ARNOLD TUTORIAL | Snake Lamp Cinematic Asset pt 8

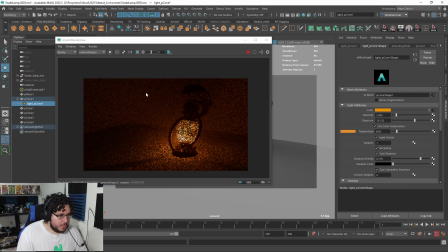(16:35)
This is very mysterious vibe. Although I do like this. I mean, I'm not like super worried about the walls. I mean, the fact that they're just walls should be more than enough. We can add like a dirt texture or something to hide them.
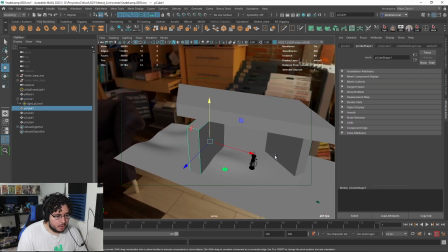(16:48)
We do need our main light here, so I do want to have my like my moonlight coming from the top.
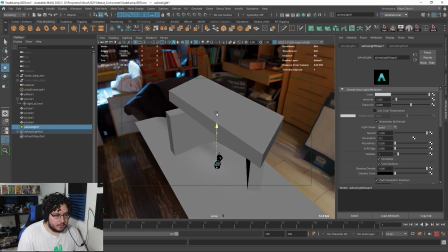(16:55)
So I'm gonna add Arnold lights, air light, and let's do this light over here.
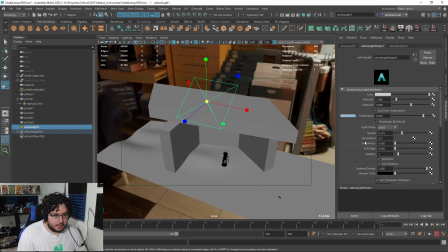(17:04)
We know we're gonna have a low spread. We're gonna know it's gonna be light, and the exposure is gonna be relatively high, like a 10.
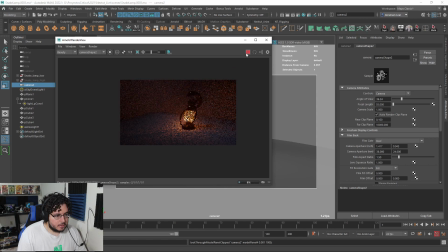(17:11)
Panels, look to selected, and let's take a look. Ooh, that looks very good.
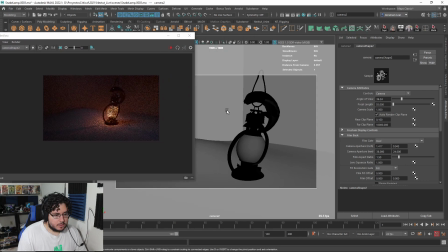(17:20)
Let's go closer. Give me just 1 second, guys. Sorry, I had to take care of a little business back here, but it's working.
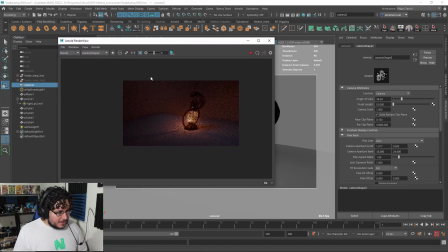(17:30)
It's working. I'm ready now, so let's go. So this is what we have.
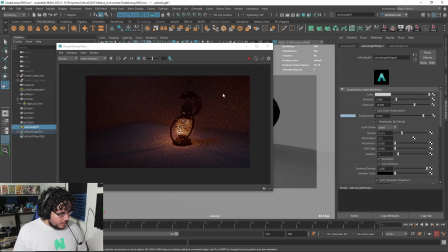(17:35)
Let's go to the light again, to the area light. Let's keep tweaking it. So I'm gonna lower the spread, because I want this to be like a very, very focused ray of light.
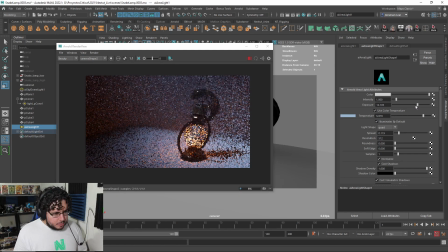(17:45)
Let's increase the exposure. Here's where I can definitely increase the exposure to bring a little bit of the lamp back. Let's go like, there we go. Look at that. We keep a little bit of a shadow here, giving the lamp a chance to shine.
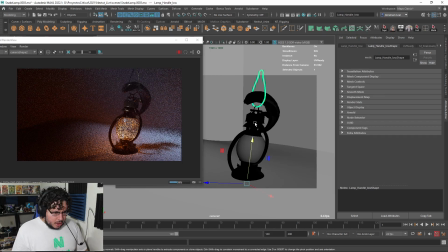(18:01)
And then we have this very nice effect going down here. I forgot to change this thing, so let's move the pivot point there. Lower this. In this case, I'm gonna bring it back like this.
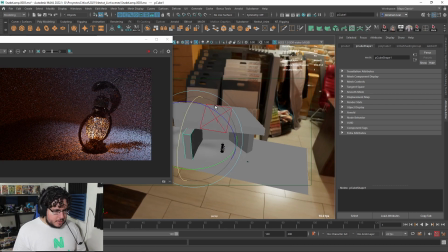(18:17)
Let's stop for a second, and I want to make this again a little bit of story. Story is always good, so I'm just gonna add a couple of cylinders here
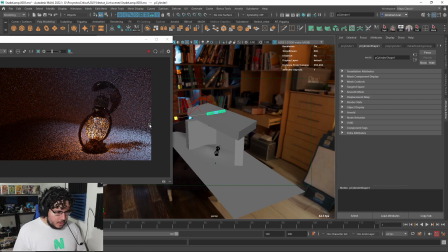(18:27)
to represent like some wood beams or something that are covering some of the light going in there.
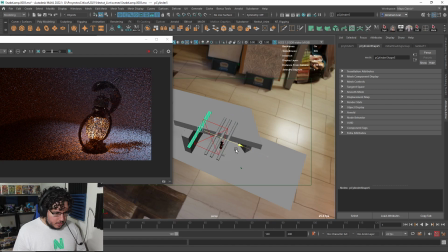(18:35)
Oop. Control D, Control D, Control D. And thanks to the kind of spread that we have, which should be a very light spread, which, by the way, we can actually make this light lighter as well,
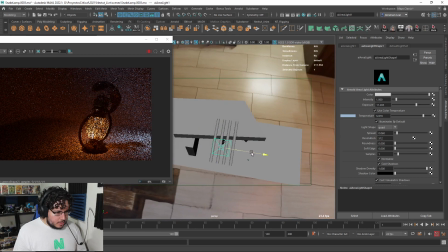(18:49)
or smaller. This is also gonna affect the way this looks.
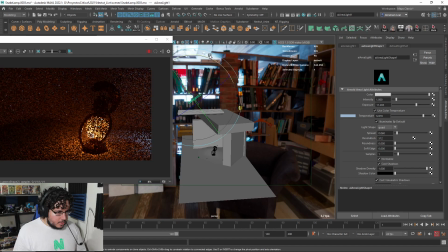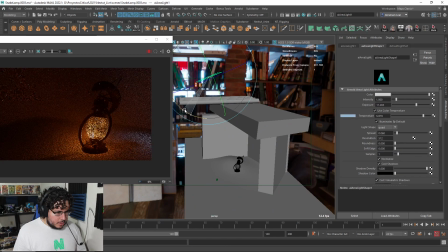(18:58)
We should be able to get some very nice shadows here. There we go, that's better. Something like this. Now, here's again where we can go into the artistic, let's say, approach.
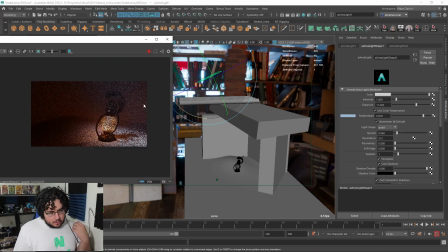(19:15)
We can have an artistic approach, and we can decide to get rid of some of the elements to give more, let's call it, more importance to other parts, right? So we're gonna break physicality. We're gonna break the way light works, just to give a little bit more emphasis to the lamp.
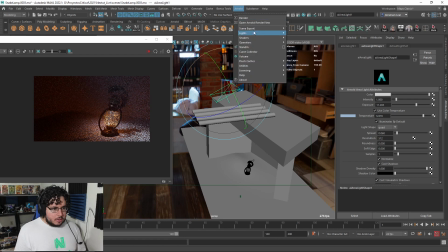(19:34)
So I'm gonna go into Arnold lights, area light.
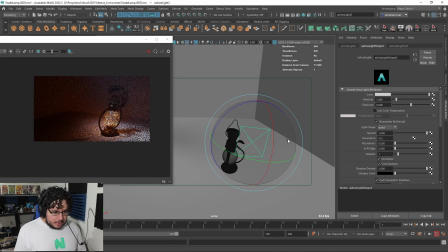(19:40)
We're gonna create a small little light here that's just gonna shine on the top of the head right here,
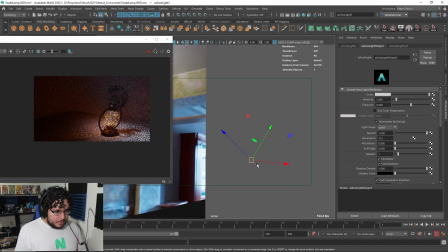(19:46)
just to bring it back into focus, right?
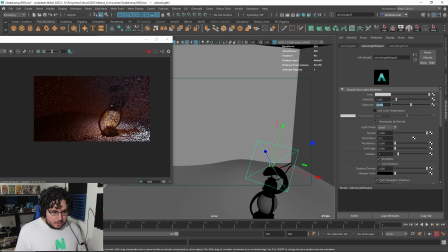(19:49)
Because we definitely want the head to be the main like focus of the whole thing. So see how we can push just a little bit of the head back into perspective. We're definitely gonna have like a very small spread.
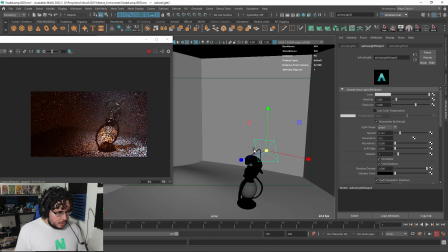(20:07)
And I'm gonna make this really small so the shadows are not as intense.
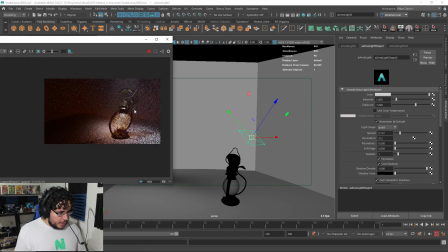(20:16)
It's kind of like giving its own spotlight to the lamp, right? I am gonna use color temperature. Probably I'm gonna make it warm so that we have a little bit of contrast.
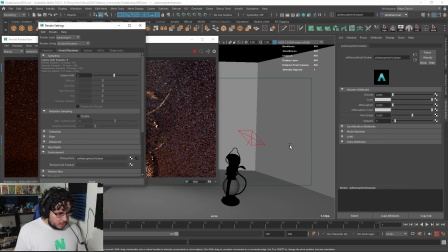(20:28)
I am gonna go now to the options here on the fog, and I'm probably gonna increase the attenuation,
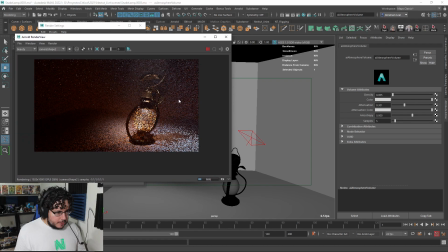(20:35)
just so that we don't have as much fog as what we have right now. And that's it. That's the general like thing with this element.